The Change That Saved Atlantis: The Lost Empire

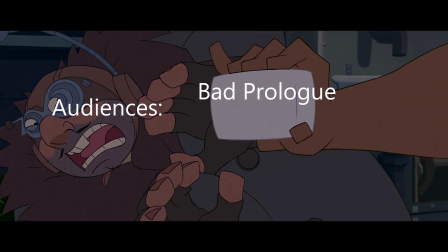0:00 Get back. I've got soap, and I'm not afraid to use it. Back, foul creature. Back to the pit from whence you came.
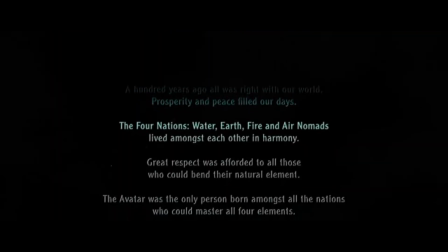0:06 Prologues have a bad reputation. They tend to be boring and unnecessary, filled with tiresome exposition about the lives of characters we've only just met and likely don't care about.
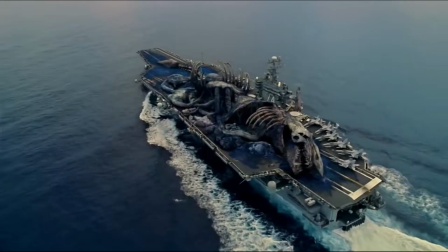0:15 This is a problem in books more than movies, but movies can also fall victim to bad prologues.
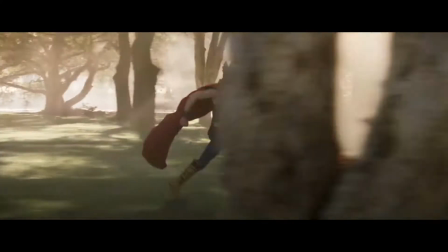0:20 They're often used as an easy way to explain important information without putting in the effort to make people actually care about the backstory or the characters.
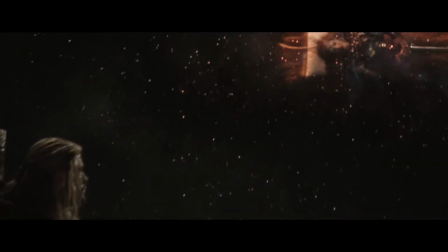0:27 It ends up feeling like a drawn-out history lesson that viewers have to sit and wade through to get to the actual plot of the movie.
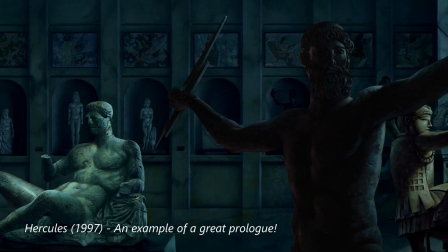0:33 The beginning of a film is essential to hooking viewers in. An adult prologue is an easy way to lose viewers' interest.
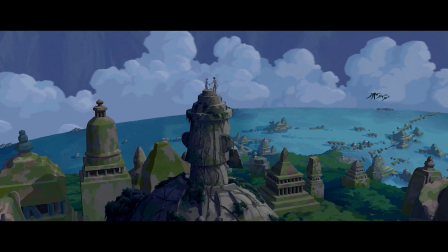0:38 What is all this backstory and why should we care? Atlantis: The Lost Empire is a perfect example of a strong prologue.
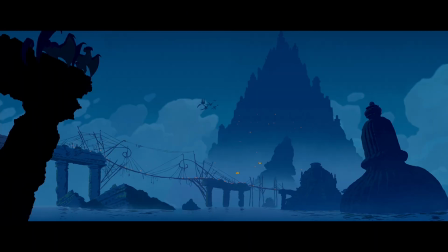0:44 Atlantis as a whole is a great movie for many reasons. Stunning visuals, gripping action, and a charming cast of characters.
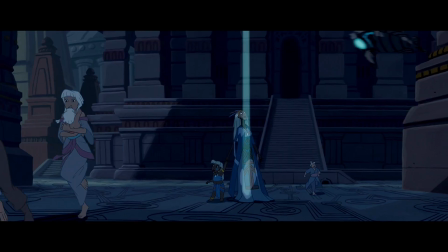0:50 But the opening sequence is an essential part that ties all of it together into a solid, well-written story.
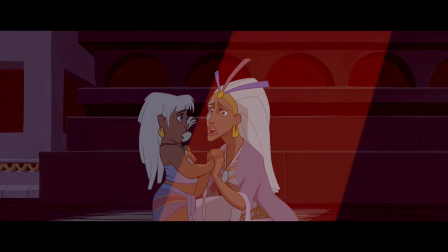0:55 The importance of Atlantis' prologue is especially clear when compared to what it was originally going to be.
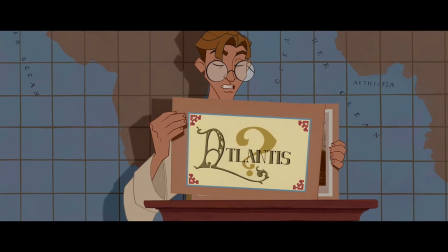1:03 Once upon a time, in a faraway land.
A good prologue gives key background information in an engaging way, and sets the tone for the rest of the film.
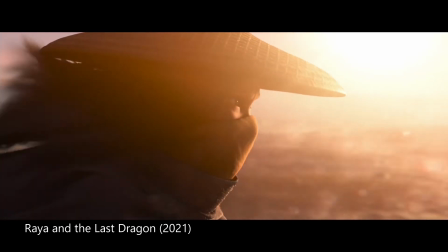1:11 The engaging part is where many movies fall flat. Usually this ends up being an info dump, with the narrator telling viewers all the important backstory from start to end.
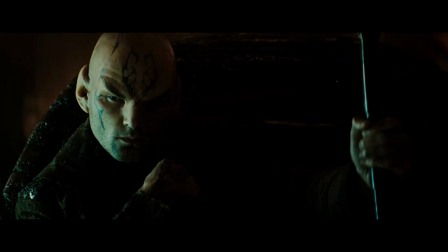1:19 The best prologues, however, don't actually start at the very beginning of the story. They start right in the middle, at a pivotal scene, teasing the backstory rather than giving it all away.
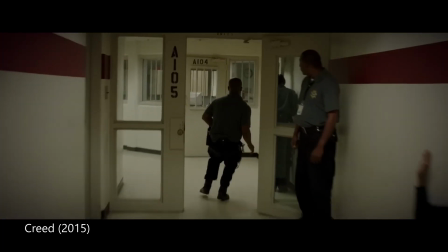1:28 Starting at the middle is a common rule for writing openings in general, but it applies to prologues too, even though prologues take place before the actual start of the movie.
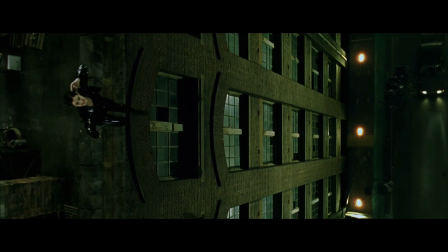1:36 It's a great technique to get the audience invested in the story right away, leaving them with more questions and answers, and making them want to continue watching to learn more.
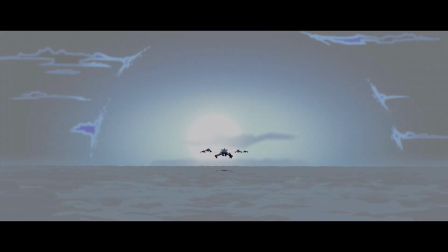1:43 Atlantis does this perfectly. The movie starts right in the middle of the action, showing the final moments before the island is completely submerged. There's no narration, aside from a short quote at the start of the scene. There's very little dialogue because there's no need for it.
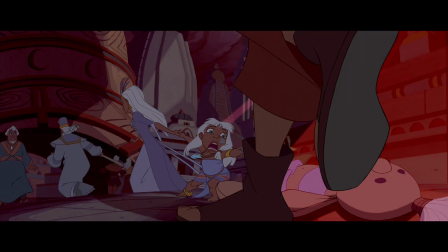1:56 With very few words, the opening conveys strong emotional storytelling, using imagery to its full advantage.
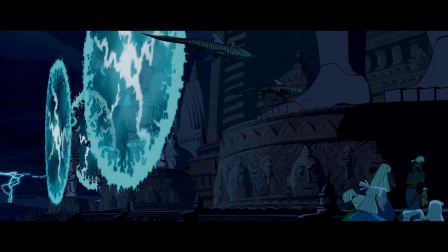2:01 From the crashing waves, frantic crowds, and ominous lights and colors, audiences understand right away that Atlantis is doomed, on the verge of being destroyed.
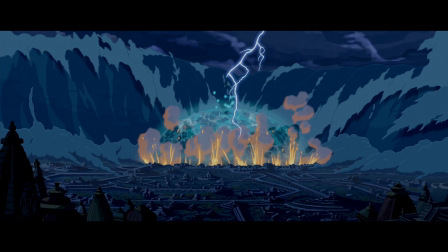2:09 A young girl's mother is taken away by an unknown entity, and part of Atlantis sinks into the sea while the ocean destroys the rest of it.
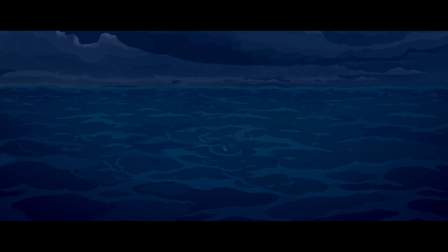2:16 By the end of the scene, the audience is left with so many questions. Why was Atlantis attacked?
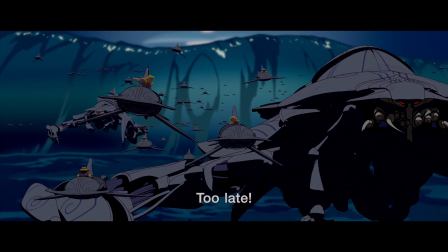2:20 What happened to the queen? What became of Atlantis? It's an intense, action-packed opening, conveying equal parts backstory and mystery, all in the span of 2 minutes.
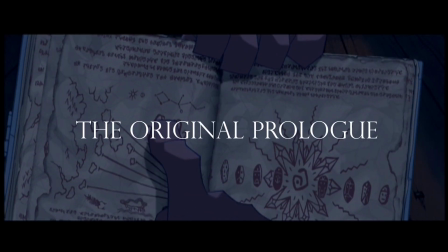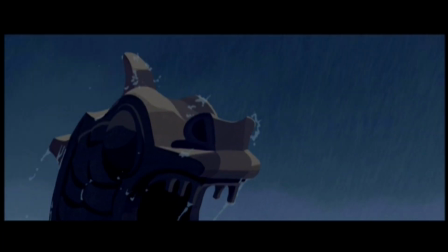2:35 Originally, instead of the fall of Atlantis, the opening scene focused on a group of Vikings.
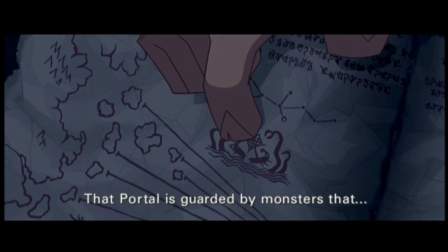2:39 The original prologue shows the Vikings using the Shepherd's Journal to find Atlantis, who are then attacked by an unseen creature, leaving only the journal behind.
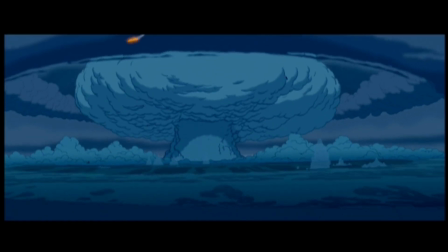2:47 This opening sequence was completely animated, fully colored, but scrapped entirely for the opening we see in the actual movie. This was a risky change, but absolutely crucial.
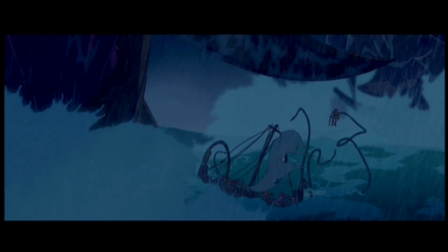2:55 On the surface, the original opening is similar to the final one. It's intriguing, action-packed, has a sense of mystery, and hints at important information with little exposition.
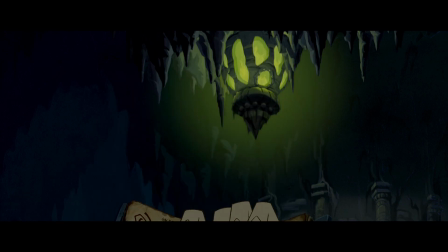3:04 But the Shepherd's Journal is not nearly as important as Atlantis itself. The journal is merely a tool to find Atlantis, so it doesn't need the build-up that this opening provides.
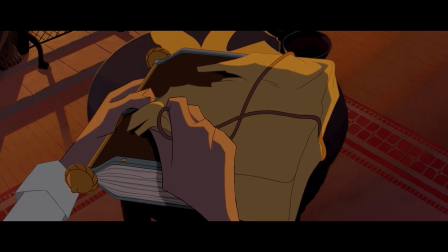3:12 Milo explains the importance of the journal in the next scene anyways, and is given the journal almost immediately, making the mysterious opening redundant.
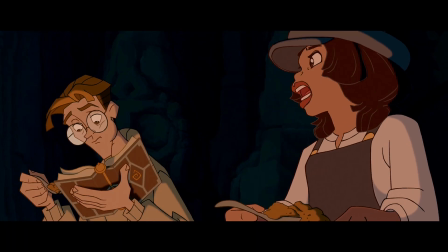3:19 The change from the original to final prologue is the perfect example of the show and tell rule. An interesting piece of backstory like the sinking of Atlantis should be shown to audiences,
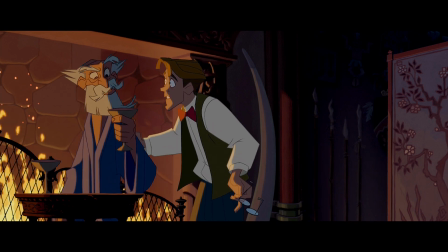3:28 while a less important piece of information like the journal should be told, giving viewers the crucial information they need about the journal in a quick,
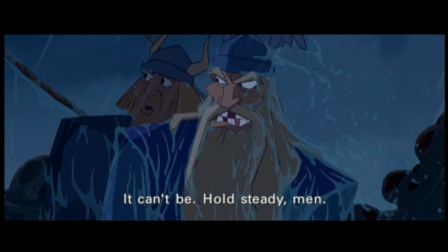3:34 succinct way. The prologues also differ in one crucial element: character.
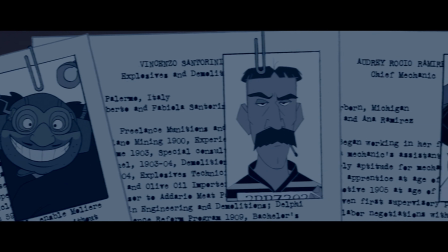3:37 Movies tend to introduce the main characters as soon as possible so that viewers can get to know them and connect with them.
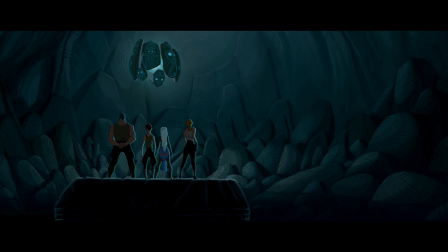3:43 Delaying their introduction can be disastrous, since it makes them seem less important to the story.
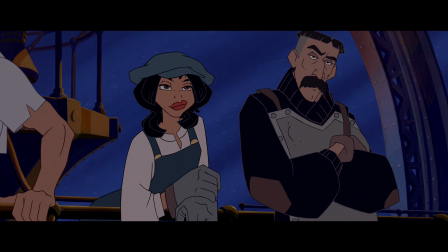3:47 Milo and the crew are introduced fairly quickly, so their introduction isn't delayed and they're not affected by being absent in both the original and final prologues.
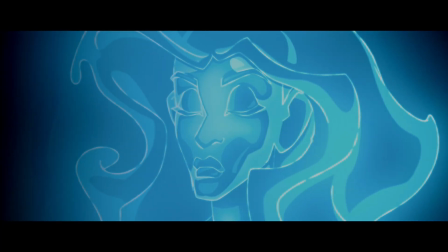3:54 The problem with the original prologue, however, is that Kida is absent. She's the most important character in the story, but she only appears 40 minutes into the movie, much later than everyone else.
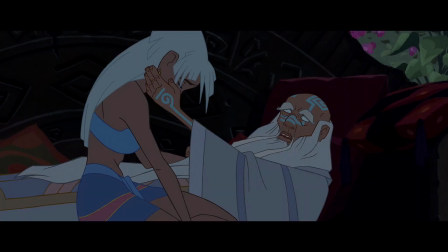4:03 Since the first half of the film focuses on the journey to find Atlantis, audiences don't actually see Kida, the king, or Atlantis until late into the movie.
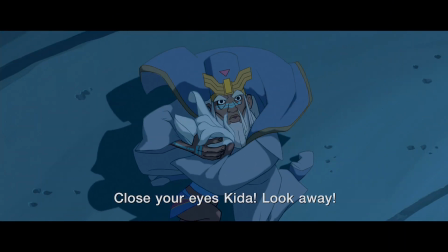4:10 The final prologue differs from the original by focusing on Kida's family, introducing them immediately along with the rest of Atlantis.
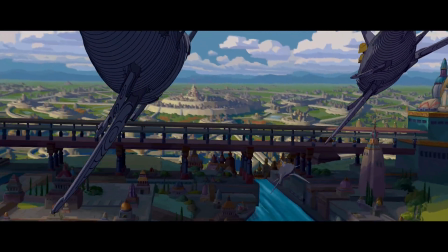4:17 Showing Atlantis' tragic demise is key to making audiences care about the lost city and the Atlanteans.
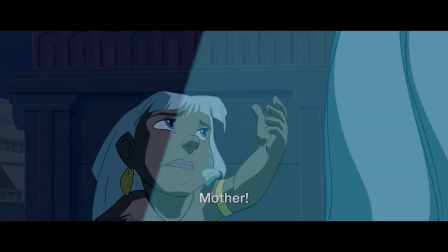4:22 Seeing Kida lose her mother in such a frightening way is especially impactful.
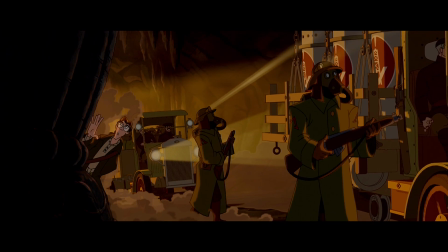4:25 Even though Kida is mostly absent from the first half of the movie, audiences have already formed a connection with her through this prologue.
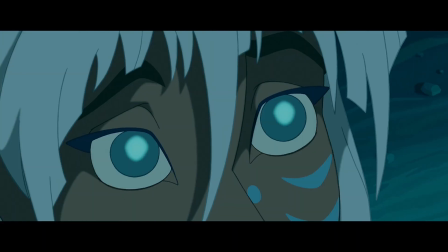4:31 When she finally appears again, later in the movie, it doesn't feel random but instead feels intentional, promising to audiences that their questions from the opening will finally be answered.
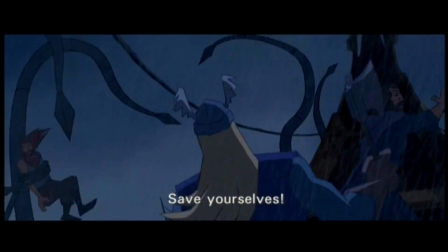4:40 The original prologue also features the Vikings, not the Atlanteans.
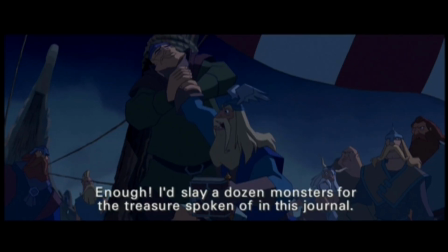4:43 If the filmmakers had gone with the original prologue, this would have been detrimental. It gives a misleading sense of importance to the Vikings, who aren't mentioned or featured again for the rest of the movie,
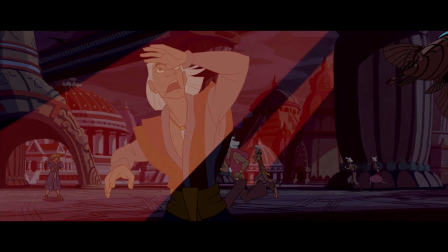4:52 while making the Atlanteans seem less important. Without this scene, we wouldn't see Atlantis at all until midway through the movie.
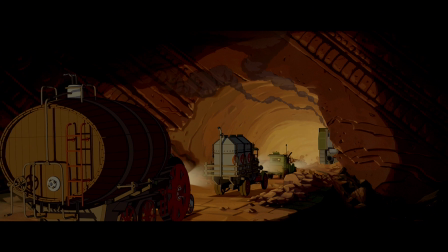4:57 For a movie titled Atlantis, it would have been a little underwhelming to not have even a glimpse of the city for most of the film.
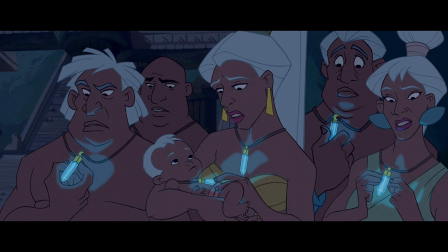5:03 What reason would there be to care about this place, or what happens to it? How would we know what makes it so special, besides being lost?
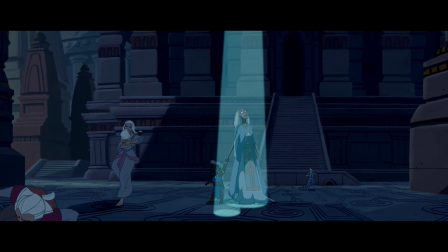5:09 Without this new prologue, audiences wouldn't get the chance to connect with Kita or Atlantis, and the movie would have been much weaker.
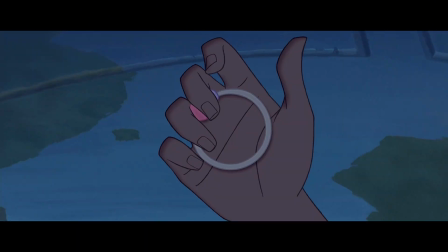5:15 It wouldn't have carried the same emotional weight or intrigue.
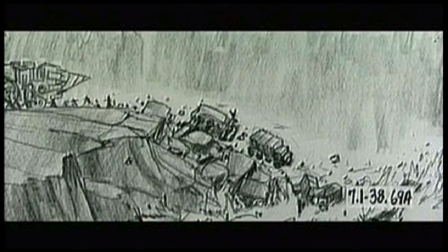5:18 As the directors of the film point out in the behind-the-scenes bonus features, shifting the focus to Kita was the main reason for changing the prologue entirely.
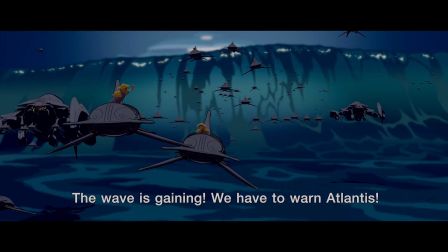5:25 It was an expensive, costly change, but incredibly worth it. But ultimately, the director has to stop one night and say, you know what?
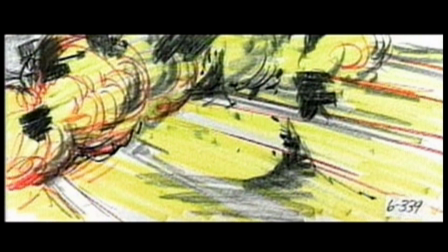5:31 It's a cool sequence. It just doesn't belong in this story. There's 50,000 ways you can tell the story about a bunch of explorers that make it to Atlantis. What's the most compelling? What's the most emotional? What's the way that we really want to relate to the characters on the screen?
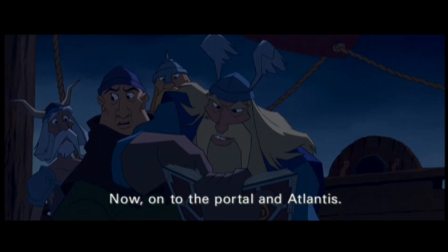5:44 The opening affects how the rest of the movie is perceived. While both prologues are interesting, the final prologue is much more vital to the story.
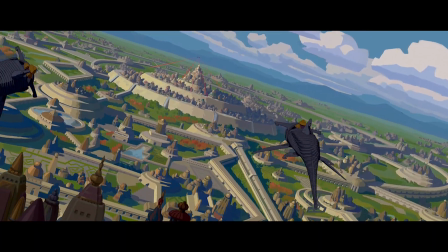5:50 It adds key context to the plot, sets up the fantastical world of Atlantis, and introduces characters that are pivotal to the movie.
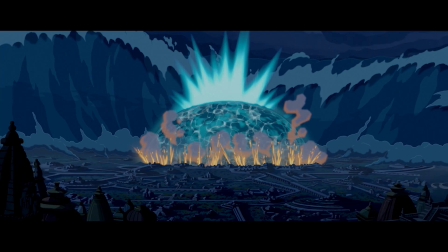5:57 It's the perfect example of a prologue that is absolutely essential, and without it, the movie would suffer.
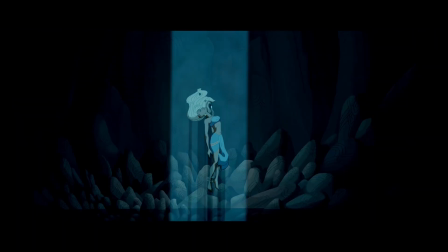6:02 When done right, a strong prologue can tease centuries of history and reveal intricate world building in just a few minutes, elevating the movie rather than weighing it down.
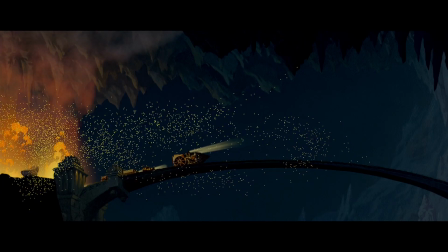6:14 I love it when I win.
Thank you so much for watching. What are some of your favorite movie prologues?
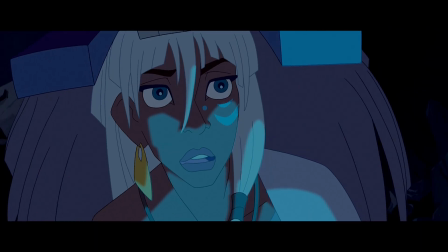6:20 Some of my favorite prologues follow Atlantis' formula, an action-packed opening with a bit of mystery.
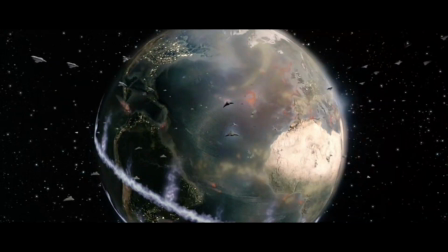6:25 Titan AE has a similar apocalyptic-style prologue as Atlantis, since it shows the destruction of Earth and the young main character's parents sacrificing themselves to save the world.
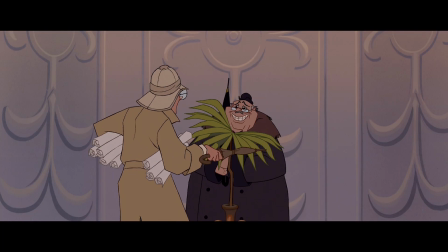6:33 What are your favorites? Let me know in the comments!